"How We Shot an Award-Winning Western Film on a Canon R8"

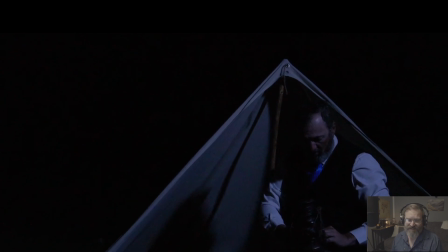So this is probably my second favorite shot of the film. This is just going to be one long tracking shot, and the lantern's going to be the primary lighting. I love these kind of shots in film, and it really worked out great for us.
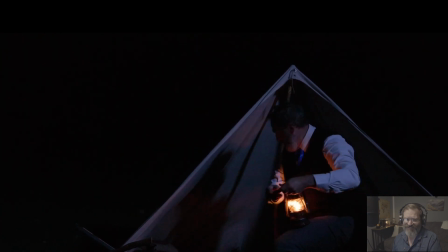Look at him light that lantern. It looks real, doesn't it?
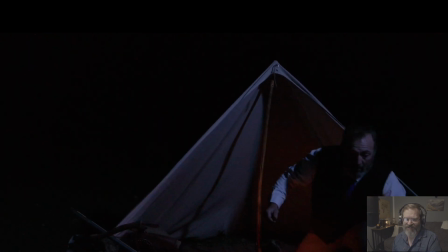All the little Foley helping sell the metal clanks. It's actually just a little cheap plastic lantern.
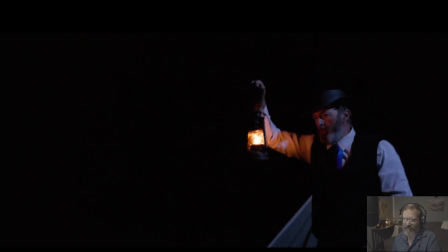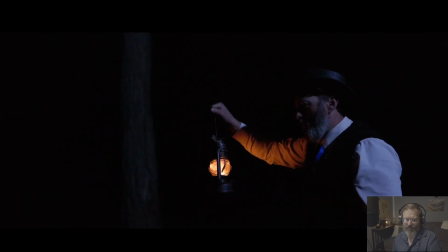I love this contrast of the moonlight and the lantern there, the highlights.
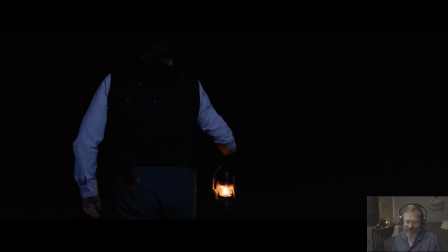So this is our dead bear.
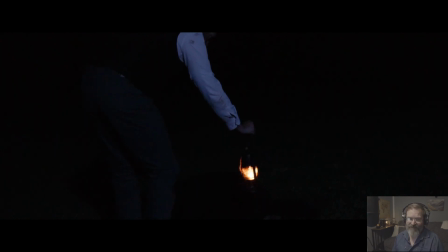And RT, our prop guy, he made a really cool bear head. It looked good. We planned on using it. You can see a little bit of the mouth down there. But it was 1 o'clock in the morning, y'all.
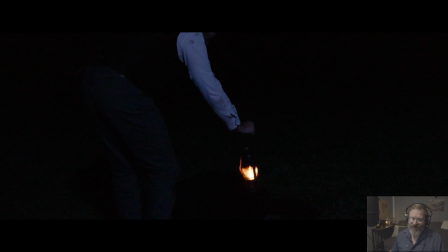We were tired and we didn't do a good job laying this bear out. We laid him out like a bearskin rug and we didn't stuff him enough. It looked like, my wife said, Cookie Monster got steamed roll. So I had to zoom in post and cut out RT's bear head
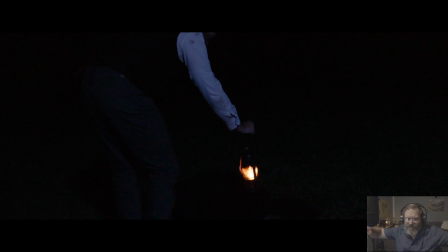so it didn't look so cheesy with the arms out beside it like a rug. Sorry, RT, you did a good job. We messed up, but here we go. There's our bear.
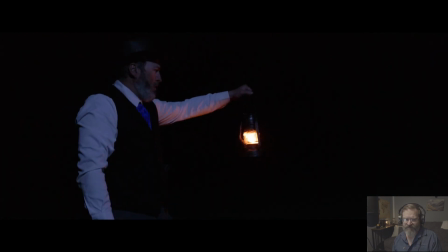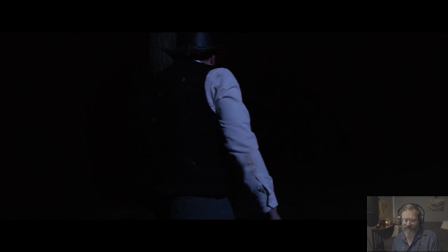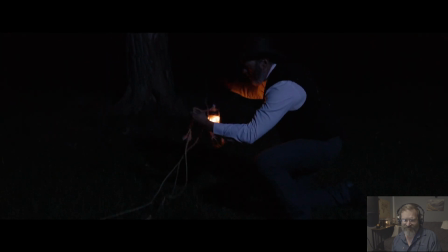So he just realized his knife's gone, Chance is gone. Chance has done cut the ropes and he's hightailed it.
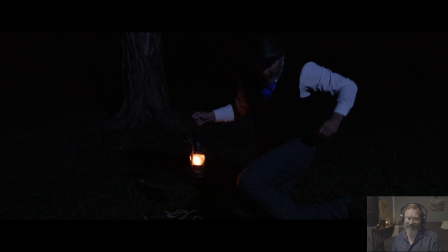But not before taking a little dig at old Chase, letting him know, I got away, buddy.
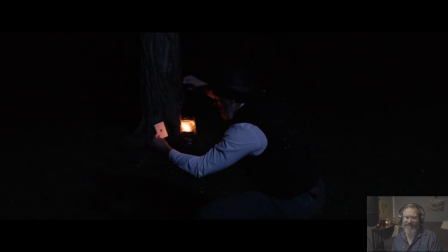Left his calling card.
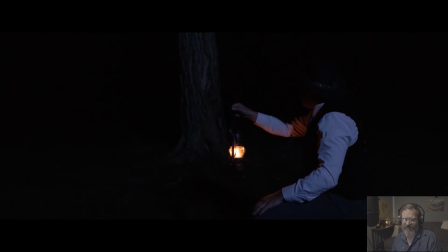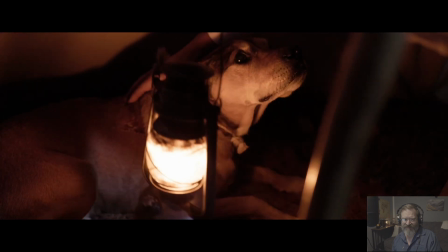Oh yeah, he got you good.
Love the way this shot came out.
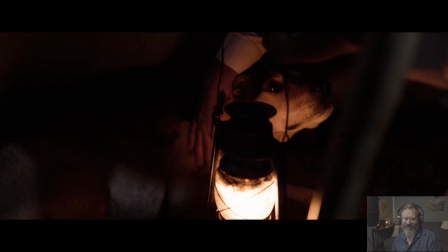Girl.
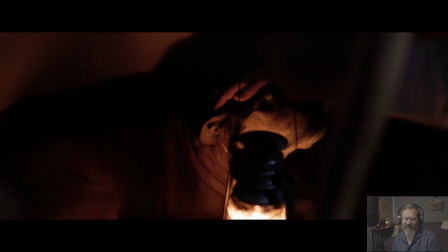Yeah, I know.
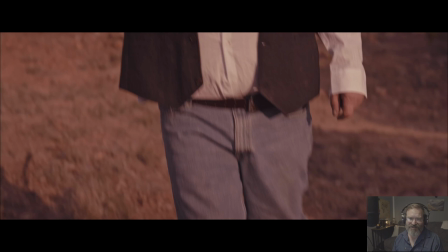And that brings us to our final scene. So this scene was actually shot when we did the very first opening where Daryl was in the long johns. He went and got dressed. We got this shot and I color graded it to make it look like sunset.
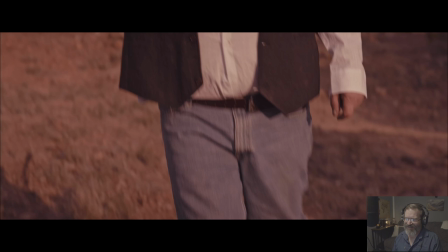Worked out great. Daryl's looks are awesome. My wife actually dubbed over the whistle. So something about this whistle. If you watch the first Aces Wild, it is the tune that Chase played on the harmonica when he finally caught Chance and was sitting down to relax.
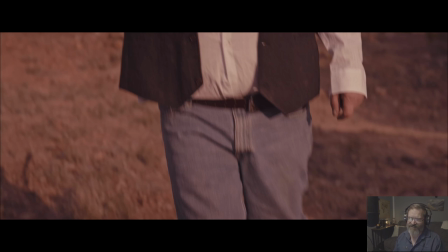And this is just a little look in the Chance's. He's kind of idiot savant. That's why he's such a good card sharper. He picks things up like that. He heard this tune one time and now he's just he's gloating. He knows it. He's whistling it to his escape. Just a little look into the character.
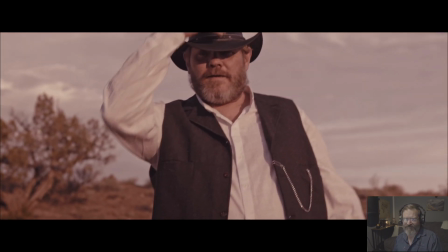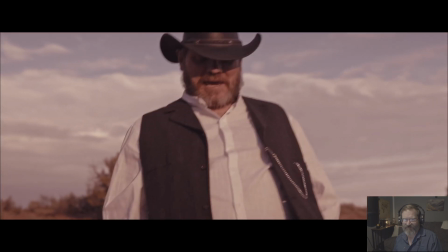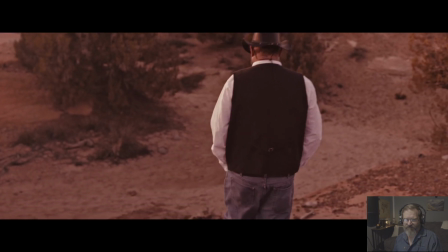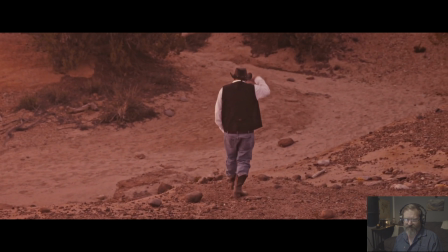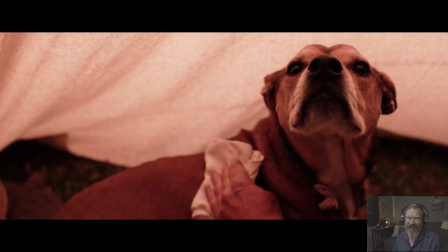And this is our final shot. And we actually shot this that night in the camp. It was dark. What I did was bring our Viltrox 35 down. That was our moon. I put it right behind the tent, cranked it up, and turned it really warm to simulate a sunrise.